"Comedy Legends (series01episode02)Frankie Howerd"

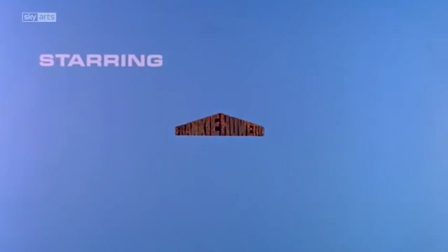(29:08) Come on, bigger. Don't be ashamed of it.
My favourite Frankie Howerd appearance is the film of Up Pompeii. I've seen it several times and it never fails to make me howl with laughter.
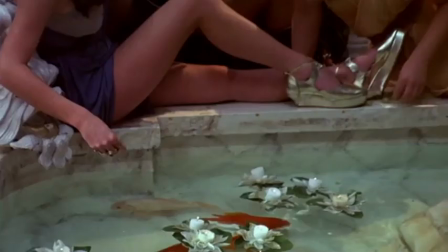(29:25)
It's got all the elements of the TV series sort of ramped up a little more, so it's a bit ruder.
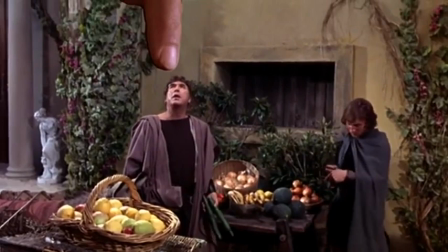(29:32)
It's got some very odd special effects in it.
I say, it's rude to point.
There are two things I particularly love in the movie. One is right at the beginning, there is a panning shot across what is obviously a model
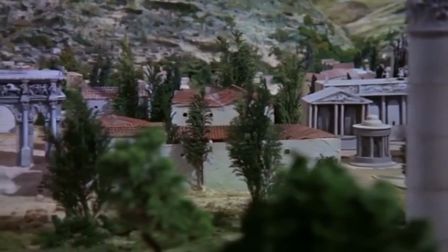(29:48)
of a Roman town with Vesuvius smoking at the top.
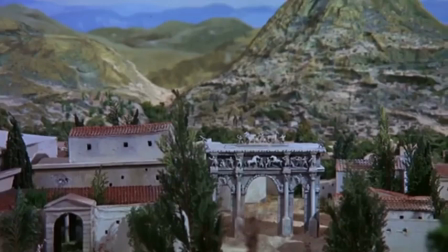(29:54)
And it's quite a good model, but you are thinking, this is really obviously a model.
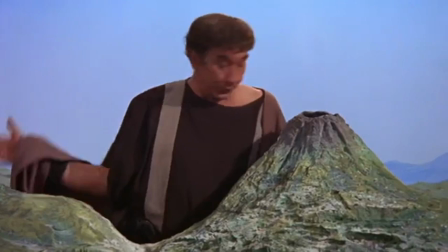(29:59)
And then just as you're thinking that, Frankie Howard's head pops up and he goes, impressive, isn't it?
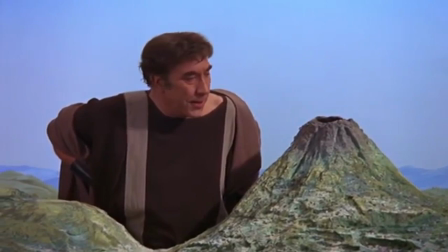(30:05)
It's great. They're acknowledging it's a rubbish model.
I don't tell you what it costs to build, what with the price of matchboxes these days.
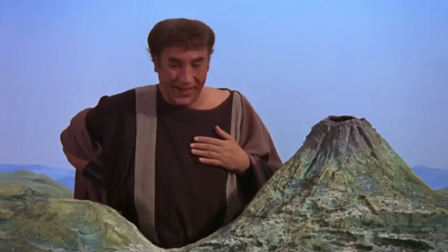(30:12) Still, copulatum expensium, as we Pompeians say.
The other thing that's in Up Pompeii is the best hangover scene in movie history.
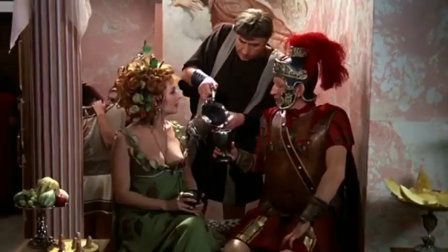(30:23) Oh, there you are, Lurkio.
Frankie Howerd has made mulled wine.
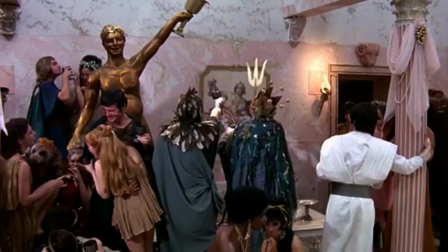(30:27)
They wake up in this villa that belongs to Michael Horton, and they've all got terrible hangovers. It makes you feel like you're in a grip of a tremendously terrible hangover.
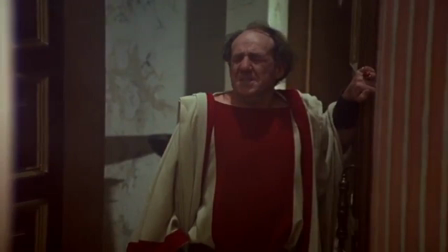(30:42)
And what they do is they've put this massive echo on the soundtrack
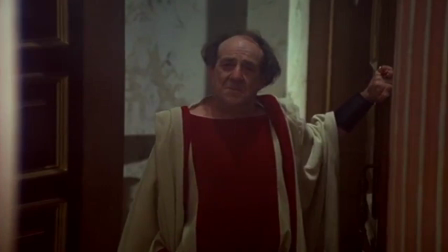(30:47)
so that every sound that anyone makes is hugely amplified. So someone just walks across the floor and you just hear this. And they keep cutting to Michael Horton going like this.
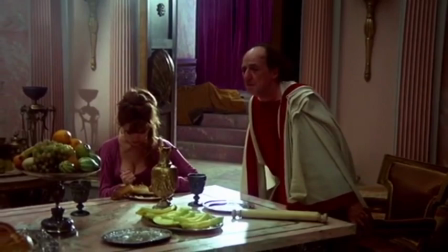(31:09)
And it is really, really funny.
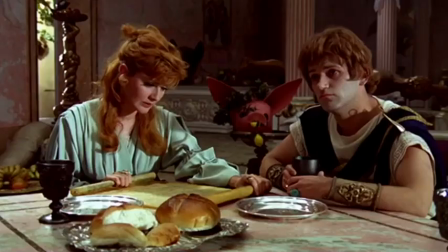Every time I watch it, it makes me feel so wobbly. It is the most perfect piece of post-drunken orgy,
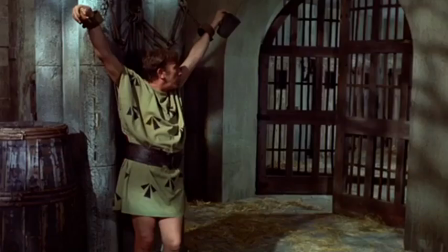(31:29)
headache, vomit-inducing film that I've ever seen.
Would you mind shutting the door?
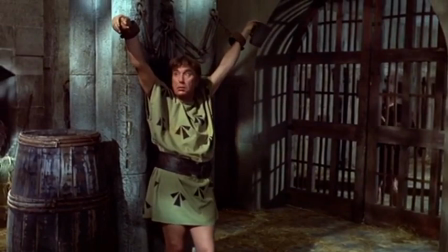(31:34) Were you born in a field?
I once spoke to Eric Sykes, who was a sort of pioneering scriptwriter for Frankie in his early days. He thought Frankie was too big for Up Pompeii, and he wasn't a right vehicle for him.
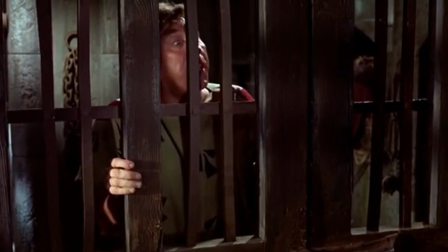(31:47)
But I beg to differ.
Oh, ha-ha!
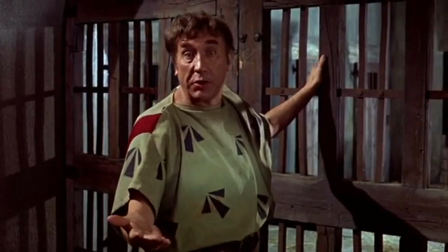(31:52) You know what you are, Mush? A pain in the neck. Oh, I know it's corny, but could you think of anything better at a time like this?
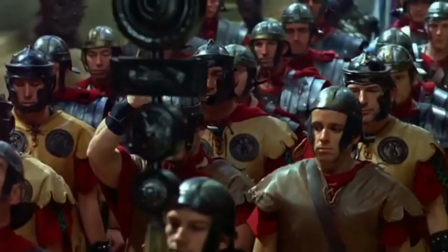(32:01)
Up Pompeii suited him really well. It was a great combination of historical drama with people in togas and stuff.
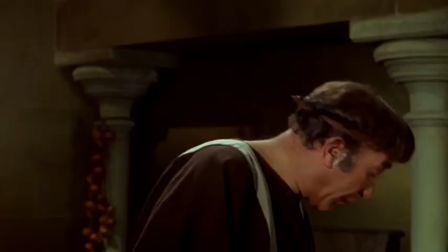(32:08)
But he is very much a man of his time, talking to cameras, breaking the fourth wall.
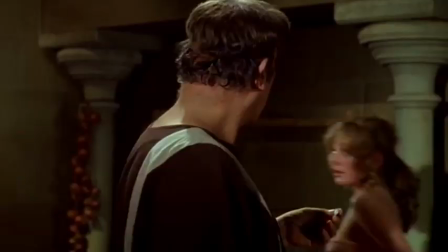(32:13) I should have kept an eye on her. Oh, please yourself.
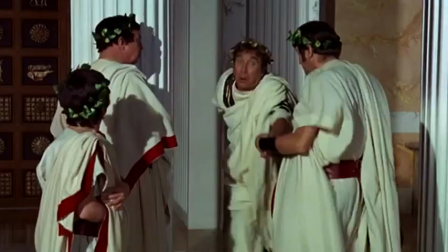(32:18)
Very, very funny. You could see under his toga occasionally. You see he's obviously got a vest on just to keep himself warm.
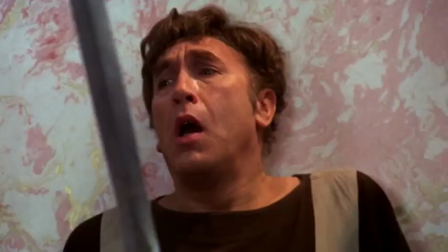(32:24)
He's like a real person stumbling up there.
Oh, no! Oh, what a time to go. Halfway through the picture.
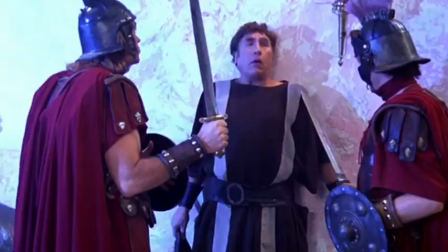(32:29) Now I shall know how it ends.
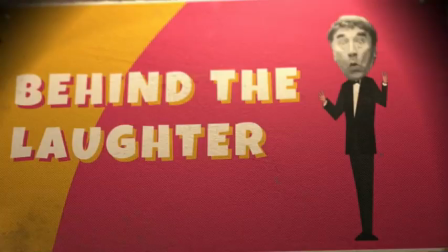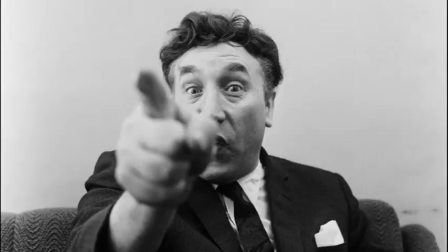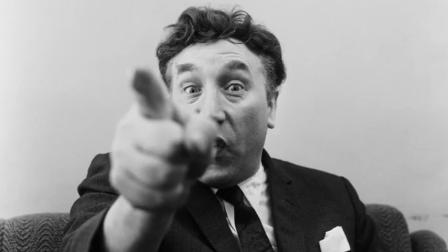(32:42)
I don't think he enjoyed fame.
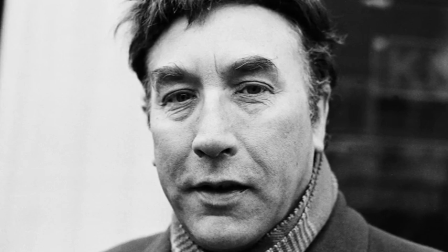(32:45)
All through the years, Frank never lost his basic stage fright, the apprehension.
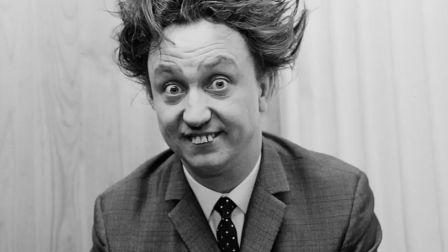(32:51)
He couldn't wait to do the act and then get off.
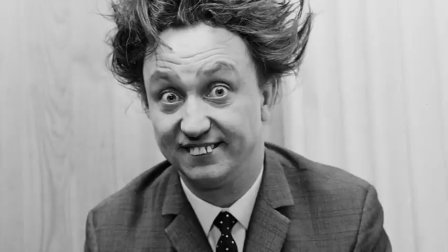(32:54)
The legendary Ken Dodd, who is the reverse, didn't want to get off the stage and stayed on and on. Frank told me that baffled him. "Why does Ken stay on all night?" he said.
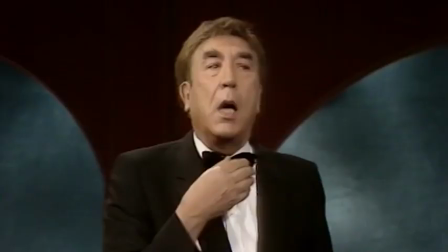(33:07)
"I want to do my bit and get off."
I had this, got this morning, I felt awful.
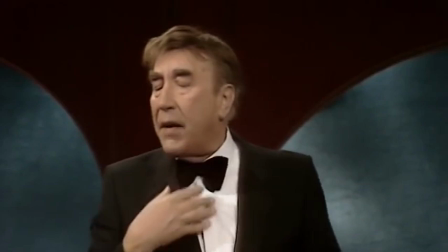(33:13) It's this, you know, laryngitis.